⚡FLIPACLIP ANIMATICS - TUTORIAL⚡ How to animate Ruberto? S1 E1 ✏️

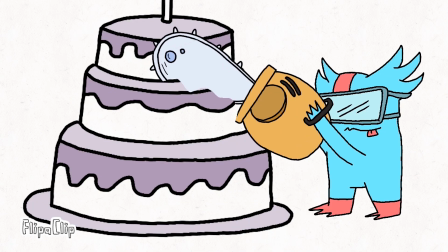Hello friends, welcome to this video tutorial. Today we're going to animate our friend Ruberto in episode number 1 of FlipaClip's new series, Animatics.
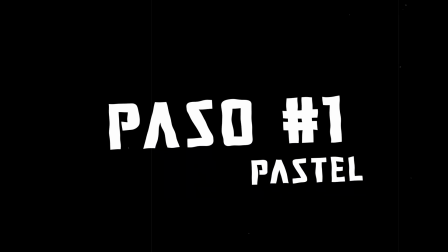Step 1. The cake.
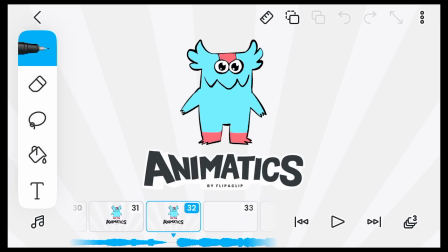As you can see when you enter the project, the Animatics intro goes up to frame 32, so we're going to start our animation at frame 33.
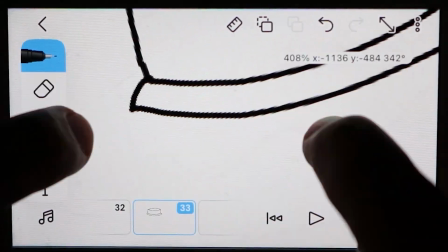You're going to draw a cake with the design that you want.
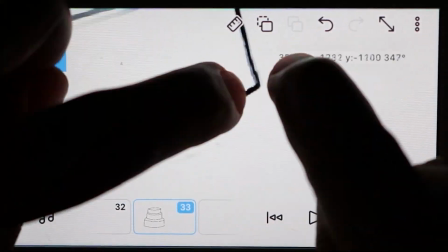For example, this is mine, a 3-tier cake with a birthday candle, and with these proportions inside the work window.
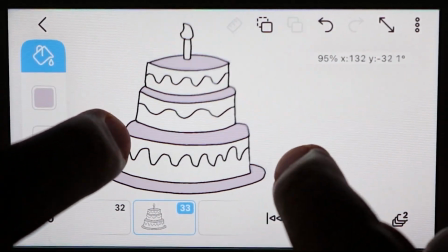It's time to apply the color. I'm going with this fuchsia for the top lids, and the same shade a little darker for the cream.
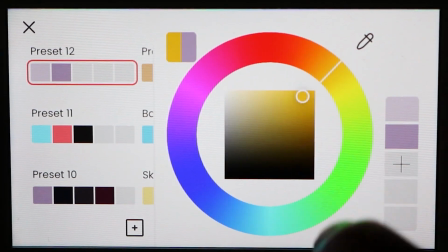Also a yellow-orange for the fire of the candle, and it would look something like this.
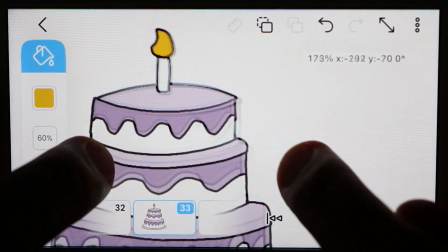But again, you can apply the tones you want. Just the fire is the element that we are going to animate, and we're going to make 3 poses for it.
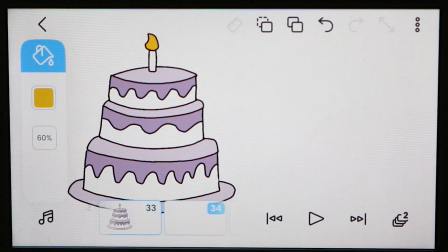We copy our picture number 33, we paste it on number 34, and number 35.
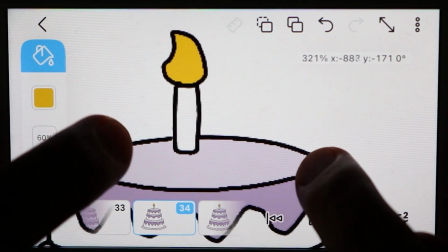On number 34, we're going to erase the candle, and we're going to make this pose.
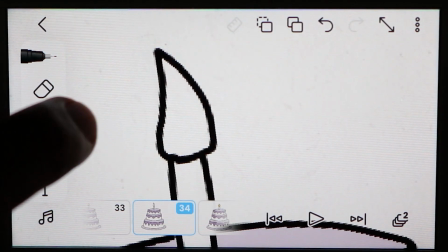We color it.
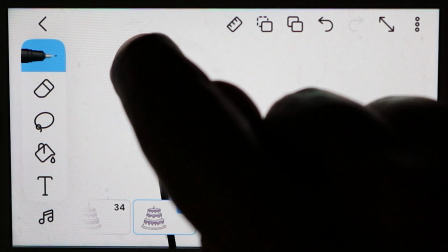Let's go to square number 35, erase the candle, do this pose, and color it in as well.
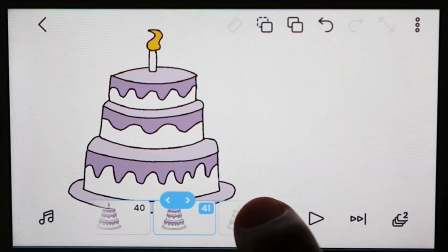We're going to copy each of the 3 frames and paste them consecutively up to frame number 67 or as far as you consider, taking into account the audio as a reference. When you play it back, it's going to look something like this.
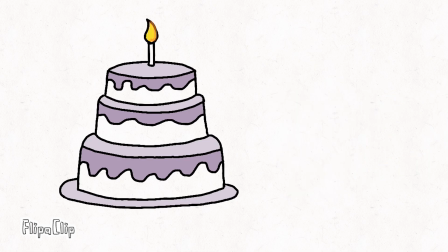Step number 2, Ruberto entering the scene. For this part, we're going to draw these 10 poses of the character throughout the sequence.
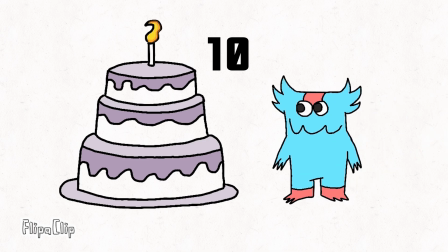They're very simple poses, but I'm going to try to explain them anyway. Let's create a new layer for Ruberto.
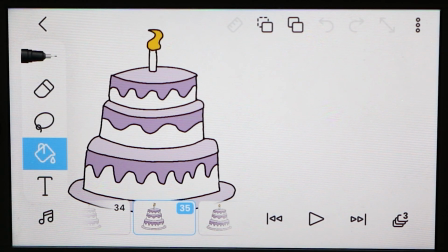Let's go back to frame number 35 and start drawing his entrance. First, a fragment of his paw.
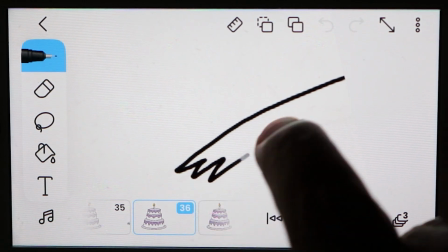Then in frame 36, let it show a little more. Then a little more in 37.
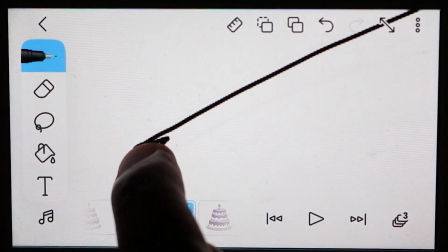In 38, even more.
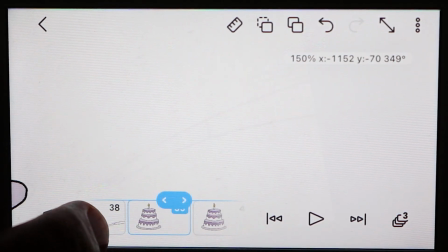We're going to keep him in this pose longer, so we copy this last frame and paste it to frame number 41.
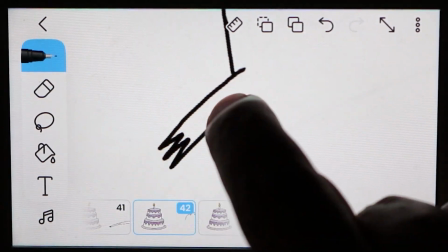In frame number 42, the character will be much more visible, but a little disfigured as a good cartoon,
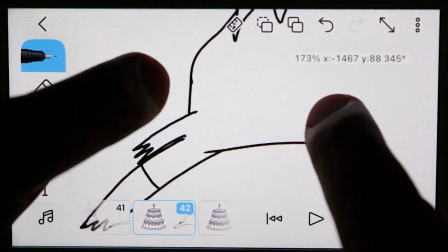exaggerating his proportions, like, for example, his eyes in this case.
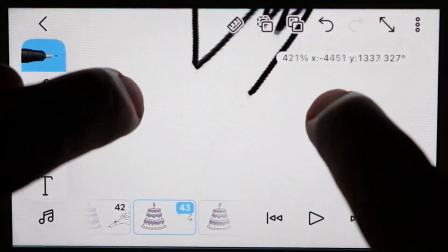In frame number 43, he's already starting to regain his form, and we see his body entirely on screen.
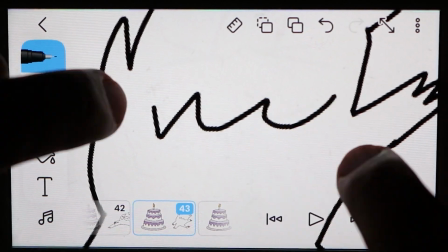If you want, you can make his eyes close to give the character a little more expression.
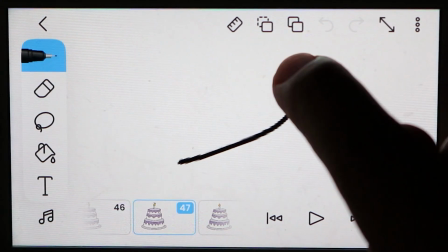Here, we're going to skip to frame number 47 because we're going to draw a pose that serves as the basis for the rest of the frame.
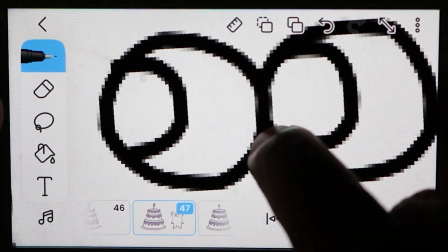This pose is basically Ruberto standing looking at the cake.
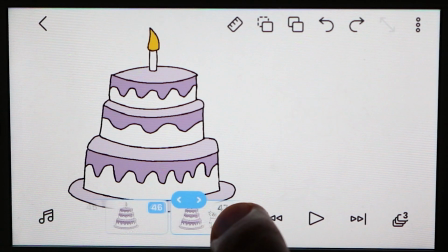When we finish it, we copy it, and now we paste it in frame 44.
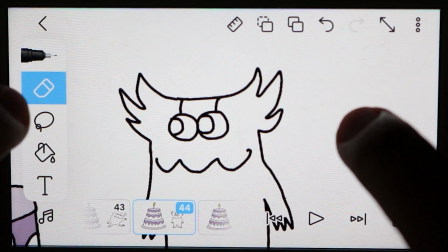To this frame, we're going to make a smear, or a trace of movement to give that illusion of sweeping.
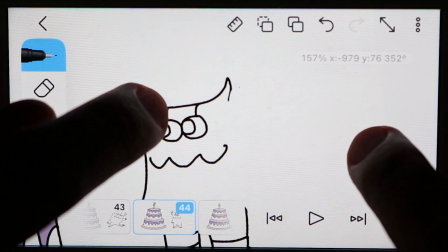For this, we erase a little of the figure of the character on the right side. We put complementary lines exaggerating the trajectory of his body.
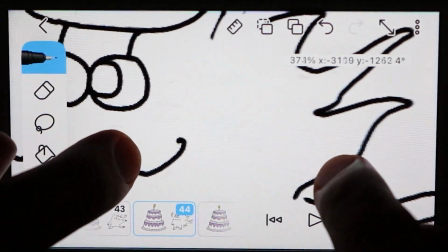Here, feel free to do them as you like. The effect will still be very cool.
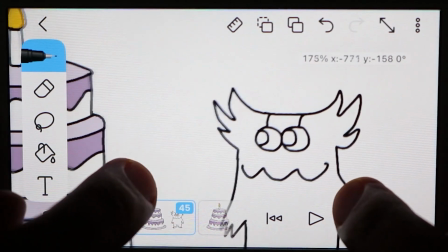We're also going to paste this main pose in frame 45, this time to give the impression of inertia that the character has when stopping.
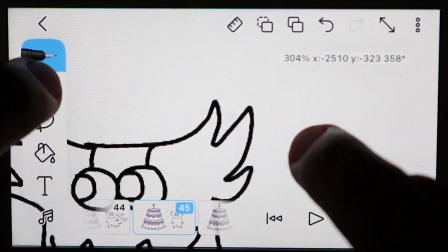That is, things like the hair and the hands tend to go a little more forward.
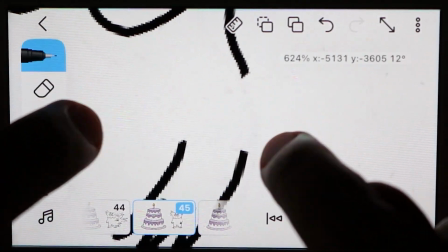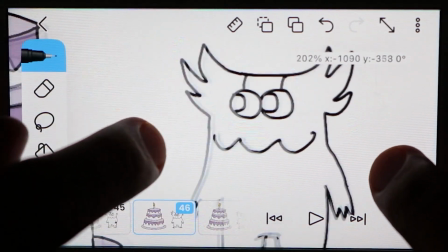We do the same on frame number 46, since we're simply going to make an interlude between 45 and 47.
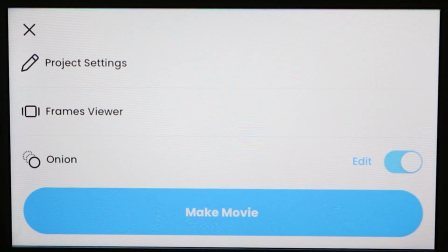You can use onion paper to be more precise if you wish.